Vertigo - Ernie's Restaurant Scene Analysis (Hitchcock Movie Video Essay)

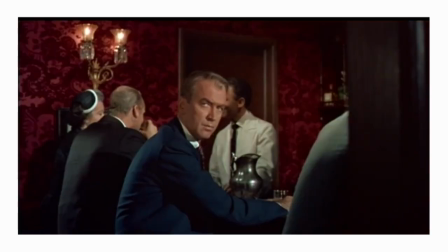4:13 Whenever Scottie's obsession takes the forefront of a scene, green always has a large presence within the frame.
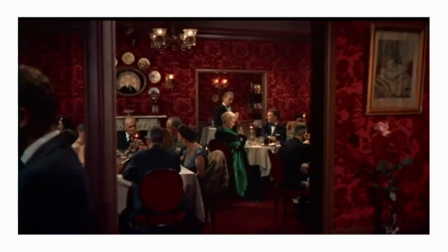4:19 And of course that is up to interpretation. Green could be whatever you want it to be. We get another shot of her where she's literally within a frame. She's literally within the frame, almost making her look like a painting. The perfect woman in Scottie's eyes.
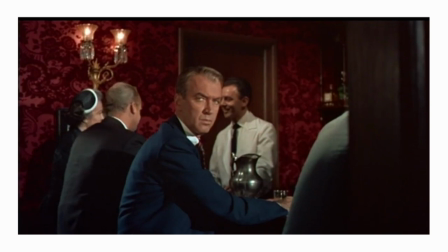4:33 Her being framed also represents Scottie's objectification of her. He views her like a painting, as something to gaze at.
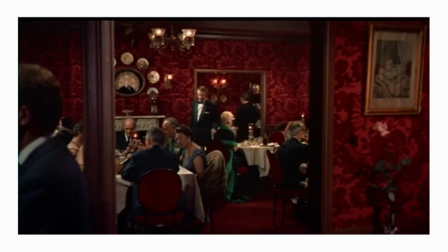4:39 It gives the audience a sense of voyeurism. And this relates to Van Zoonen's feminist theory, which states that in media,
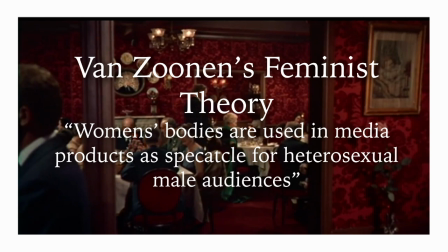4:47 women's bodies are used in media products as a spectacle for heterosexual male audiences, unfortunately.
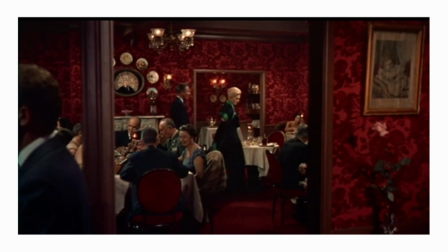4:52 And in this scene, the heterosexual male is gazing at the spectacle of that scene, Madeline. And similar to that, Laura Mulvey, in her essay Visual Pleasure and Narrative Cinema, created the term the male gaze,
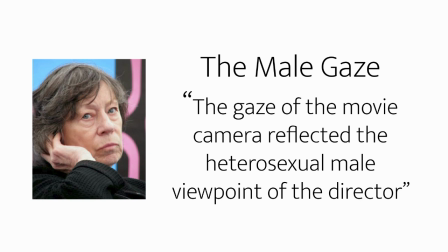5:04 in which she states that the gaze of the movie camera reflected the heterosexual male viewpoint of the director.
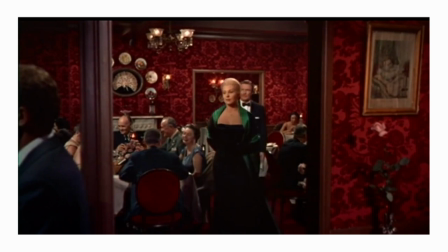5:10 And Alfred Hitchcock was, in fact, a heterosexual male, and the gaze of the movie camera reflected that in a lot of his films.
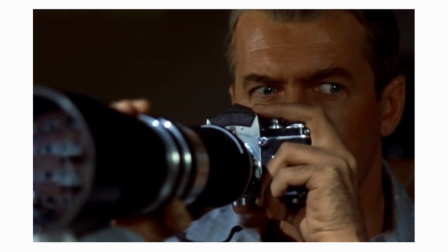5:17 Voyeurism is a theme that comes up in many Hitchcock films, which backs up the argument that Hitchcock is an auteur.
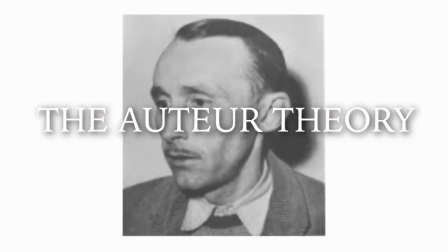5:25 And the auteur theory was created by Andre Bazin, and suggests that directors are the main creative force behind the film.
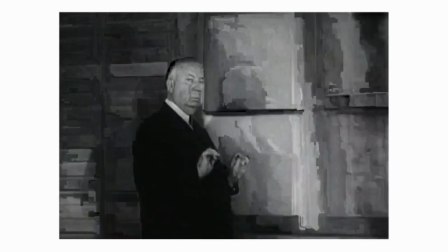5:31 Hitchcock's visual storytelling, use of colour, voyeurism, and use of blonde are all in this scene.
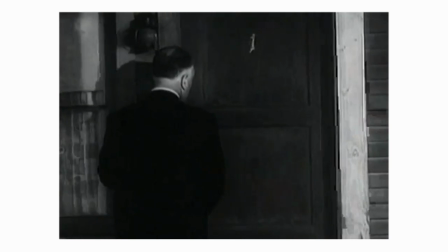5:36 It's all undoubtedly Hitchcock.
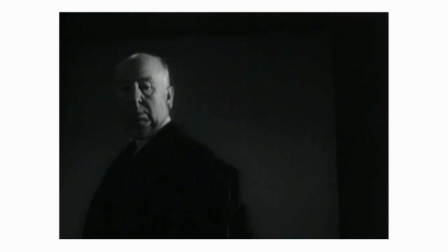5:37 These are all things that show up in his other films, and definitely prove that he is, without a doubt, an auteur.
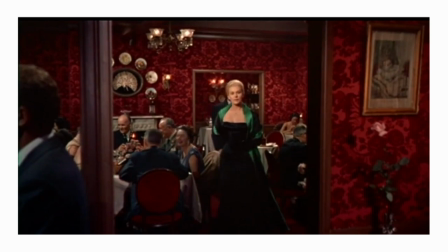5:45 But back to the scene. This shot could perhaps represent the fact that Scottie is being framed, due to the fake setup, and Madeleine is just merely an actress. Her being like a painting she's not quite real.
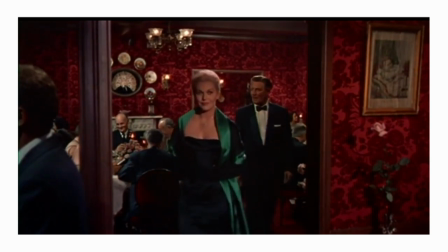6:00 But we then see Madeleine and Gavin Elster walk through the frame. There is a moment where Elster stops in the shadows whilst Madeleine moves forward.
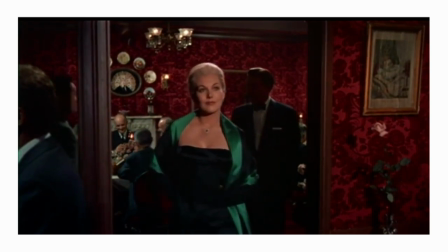6:08 This moment visually signifies Gavin has a darker side, and shows that Gavin is working in the shadows,
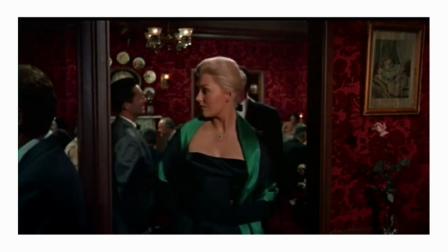6:14 which is potential foreshadowing for that revelation later on in the film.
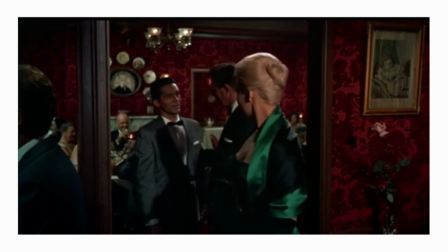6:18 It's a very brief moment, and you probably miss it, but you could definitely see it as an intentional foreshadowing.
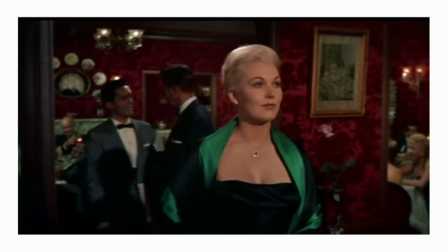6:28 Heavy use of shadows is very typical of the noir genre, and Vertigo most certainly borrows many elements from the noir genre throughout.
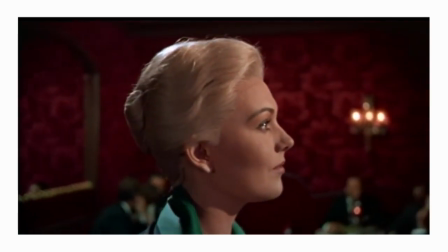6:37 The camera then follows Madeleine until she stops, presenting us with this profile shot of her.
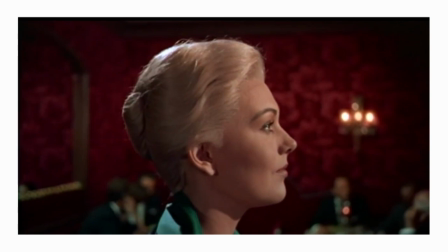6:44 This film is trying to convince us that this is the perfect woman. At least in this scene she is. Every shot of her seems perfectly planned, like her and the camera are coordinated as she walks into a perfect profile shot. She is the main attraction of every frame.
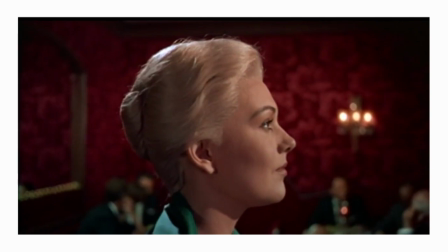6:58 The film makes its expressive approach clear again as, during this shot, the walls behind her brighten, giving her this outer glow.
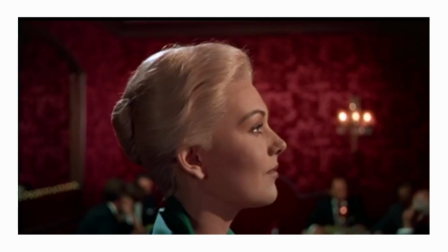7:05 This gives her the look of almost an angel, this woman that radiates light.
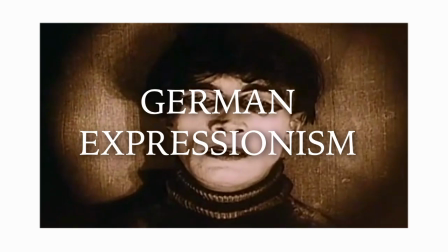7:10 This unrealistic effect seems influenced by the German Expressionism movement of 1919 to 1931.
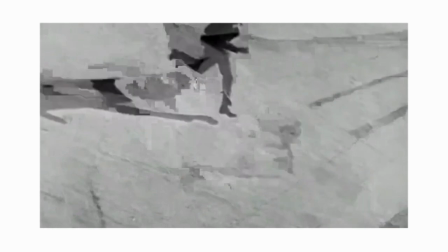7:16 This movement showed an increase in surrealist cinema,
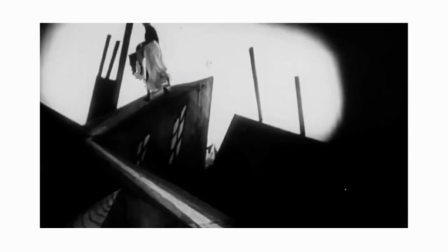7:19 in which film had less interest in portraying reality and more interest in creating its own reality that was built around emotion and feeling.
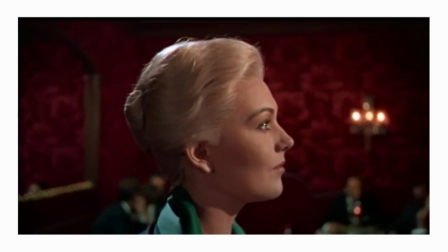7:27 The scene in Vertigo is entirely built around Scottie's emotions. The set design is dreamlike, typical of German Expressionist film,
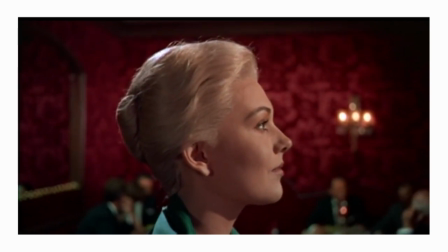7:34 and the environment changes based on Scottie's feelings, much like this shot of the background glowing behind Madeleine.
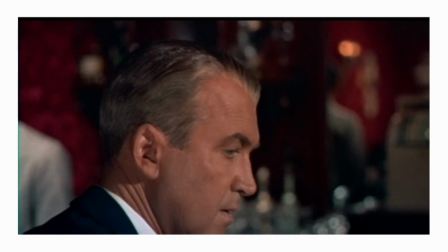7:40 We are seeing images through a subjective eye, much like German Expressionism. In fact, Hitchcock says it himself.
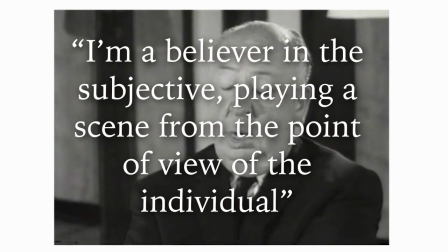7:46 He says, "I'm a believer in the subjective, playing a scene from the point of view of the individual."
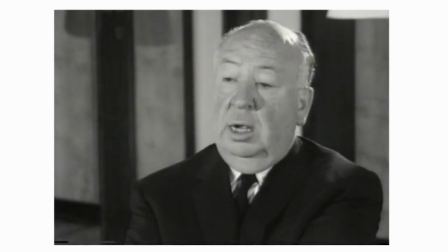7:52 And it's evident throughout his work and in this very scene.
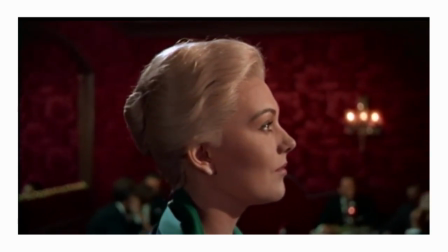7:55 This shot really lets us see her through Scottie's eyes, as this woman who brightens up the world around her.
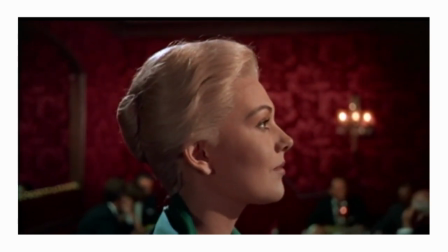8:01 This shot is a good example of the quote by cinematographer Christopher Doyle.
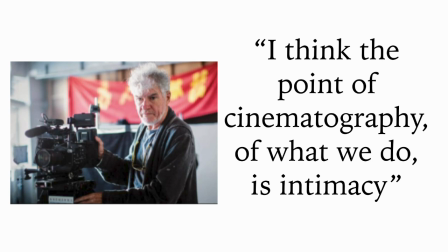8:05 He says, "I think the point of cinematography, of what we do, is intimacy."
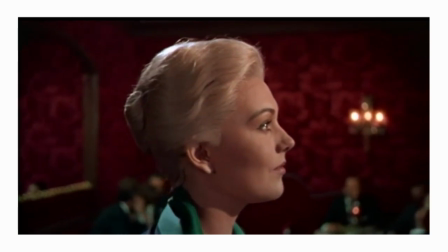8:11 This is very much true for this scene, in which the cinematography really makes the audience intimate with Scottie's head and how he feels and sees the world in these moments.
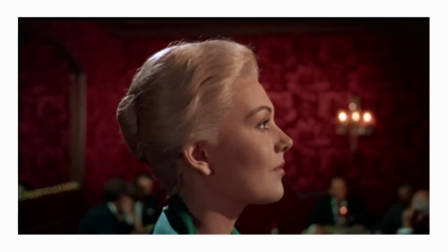8:19 We can see his infatuation and desire through the cinematography.
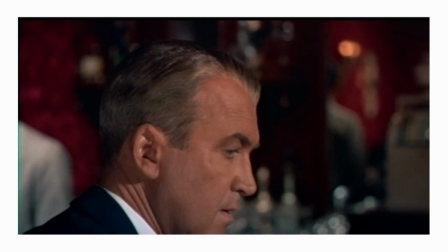8:24 Throughout the scene we cut to shots of Scottie in which he is watching Madeleine through the corner of his eye. The shot doesn't show him head on, we only see the side of his face, as though he does not want to be seen by the camera, which highlights the fact that he does not want to be seen by Madeleine. Much like Madeleine, Scottie gets a profile shot too, which the film cuts to after showing hers.
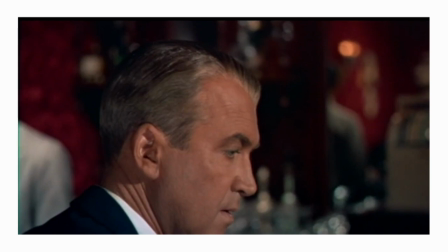8:44 And although this should have, in principle, been a match cut due to them being very similar shots, the cuts are actually more intentionally jarring than smooth. The profile shot of Scottie places Scottie lower down the frame than Madeleine and cuts out his chin, which kind of betrays the rule of thirds in photography.
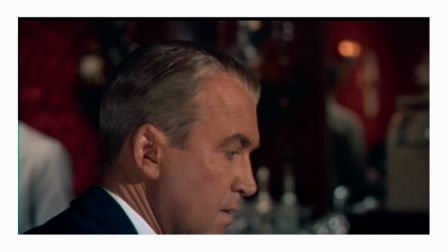9:01 He is not in the centre of the frame, and the backdrop is a lot darker than the shot of Madeleine. Having similar shots be so different is a fantastic way of highlighting the differences, and also how Scottie feels.
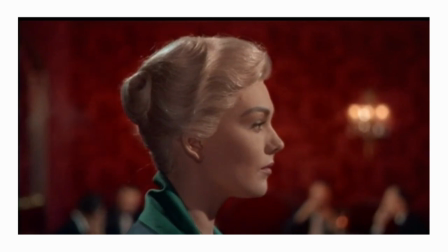9:12 Scottie feels inferior to her, and imperfect in comparison, much like the shot is.
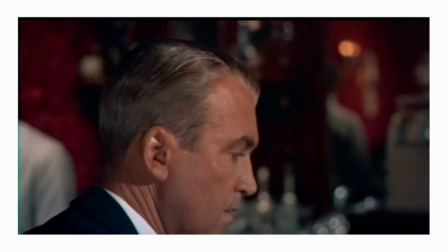9:17 He holds less power and confidence, which is highlighted with him being lower down in the shot.
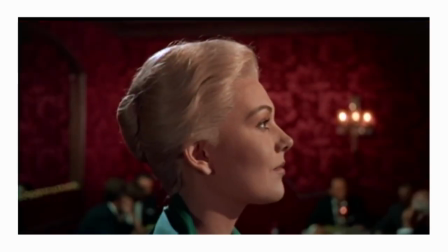9:22 Whilst she is stood confidently in the light, he is slouched, hidden in the dark.
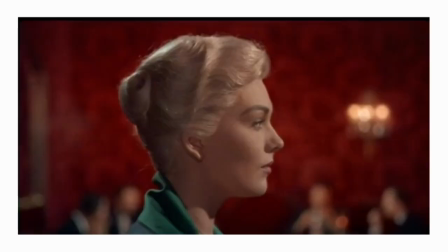9:27 It is in this moment Scottie realises that he may never get to satisfy his infatuation with her. And although the visuals show this, his performance also shows this as well, as he looks upset and slowly looks away.
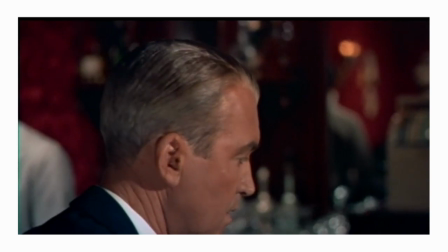9:38 The music also reflects Scottie's emotions in this moment too.
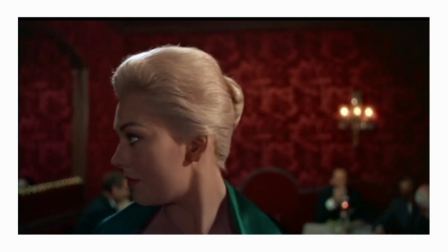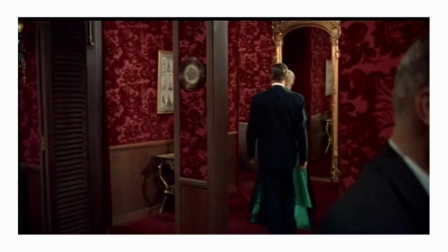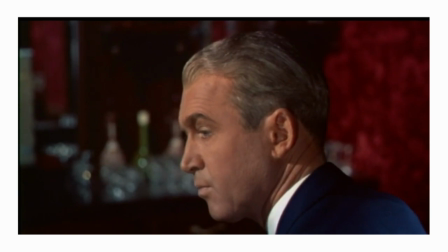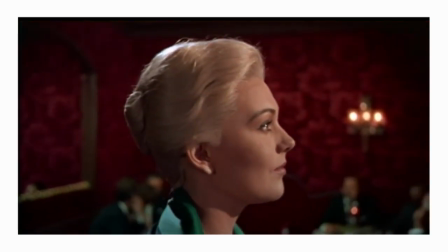10:04 As Madeline comes closer to him, the music becomes even more romantic and swells.
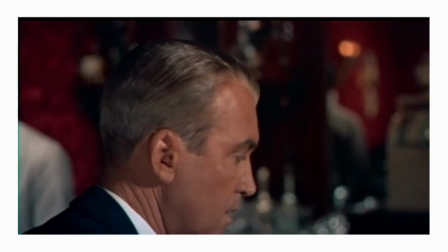10:09 She's getting closer to him and he's in awe, but then, after he realises he cannot be with her,
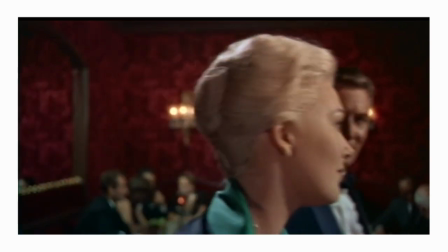10:14 the music descends into a sadder melody that is less intense and more downbeat.
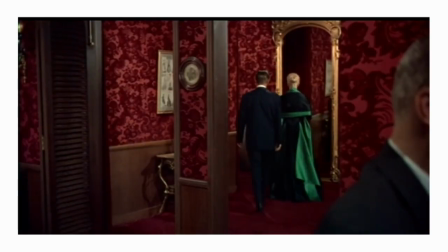10:19 The music is extremely important to the scene and, in a way, gives Scottie a voice when he is not speaking,
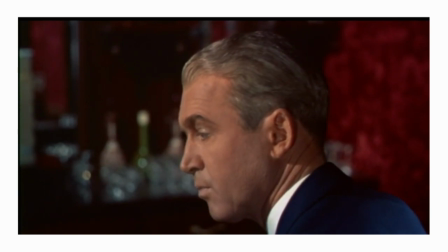10:24 as the scene is able to convey his emotions just as well as dialogue could.
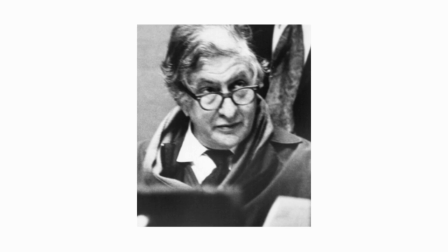10:29 Bernard Herrmann, the composer of Vertigo, as well as many other Hitchcock films, would likely agree with this sentiment,
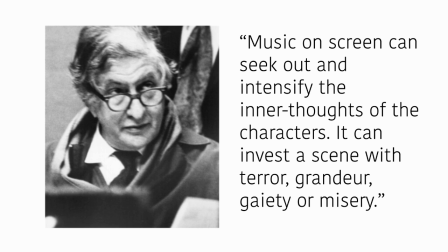10:35 as he states that music on the screen can seek out and intensify the inner thoughts of the characters. It can invest the scene with terror, grandeur, gaiety, or misery.
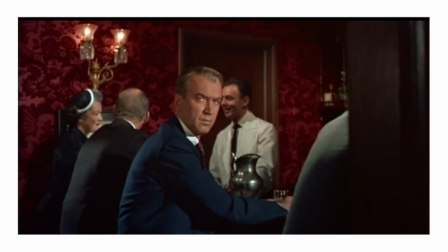10:45 Herrmann's score invests the scene with romance and passion, elevating and intensifying Scottie's inner thoughts, so this quote is most definitely true.
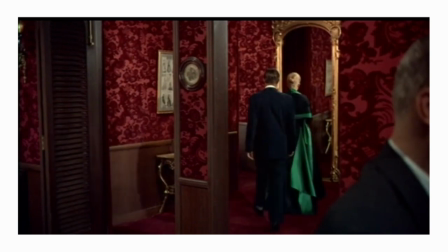10:53 As Gavin Elster and Madeline leave the building, they pass a mirror, which gives us a frame in which we can actually see them twice. This definitely seems like an intentional foreshadowing of the revelation that these characters have alternate identities and ulterior motives. These characters are two-faced, quite literally, in this shot.
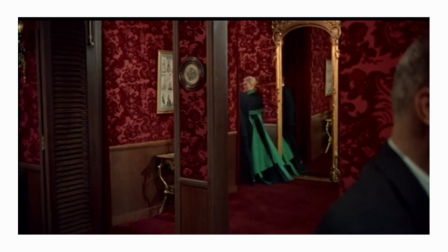11:12 Like earlier, this is another example of Barthes' semiotic code, as this shot has deeper meaning.
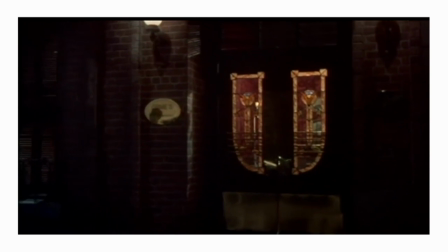11:19 This whole scene really highlights Hitchcock's skill as a visual storyteller.
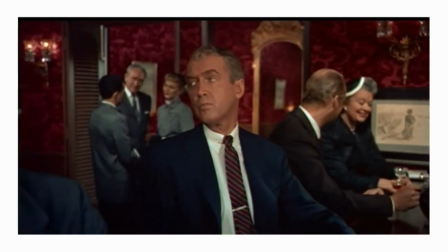11:23 With no dialogue and in less than 2 minutes, Hitchcock is able to establish Scottie's newfound desire for Madeline.
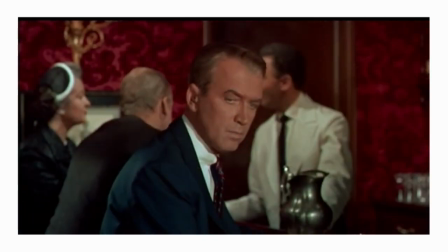11:29 I mean, it's quite impressive, really.
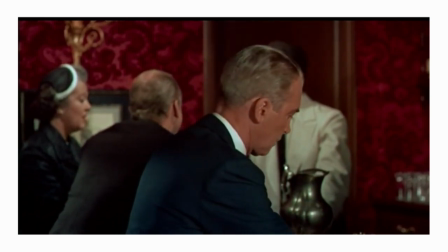11:30 This backs up a statement Hitchcock made in a 1969 interview with Roger Ebert, in which he states that he depends more on style than on plot.
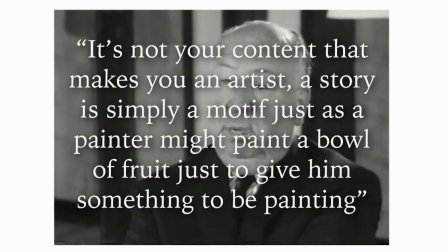11:39 And he also goes on to say that it's not your content that makes you an artist. A story is simply a motif, just as a painter might paint a bowl of fruit just to give him something to be painting.
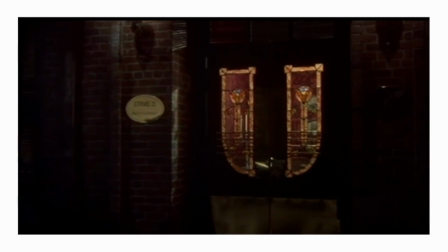11:50 This belief makes itself clear with this scene,
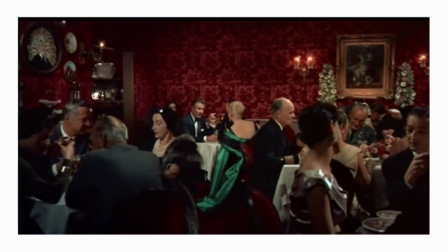11:52 as this moment in this film is very simple and yet extremely powerful and emotional due to the way Hitchcock presents it.
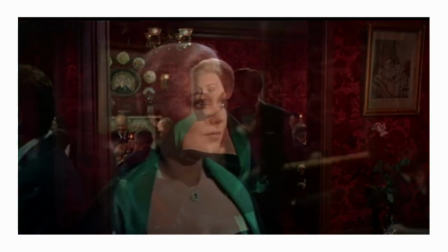11:59 The story isn't what's so fascinating about the scene, it's the visuals and the music.
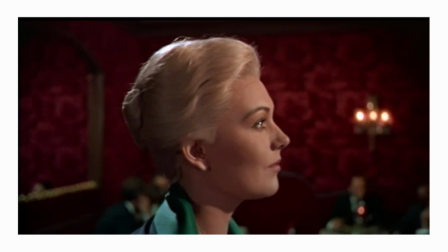12:04 You could isolate this scene from the context of the film and it would still work as this artistic piece showcasing a man's infatuation with a woman he cannot get.
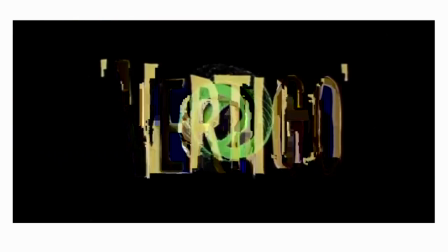12:14 So after analysing a very short scene from Vertigo, I have found a deeper appreciation for Hitchcock as a filmmaker.
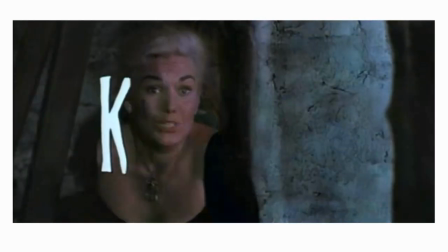12:20 The way he is able to visually represent a man falling hopelessly in love in such an expressive and artistic way is an absolute delight.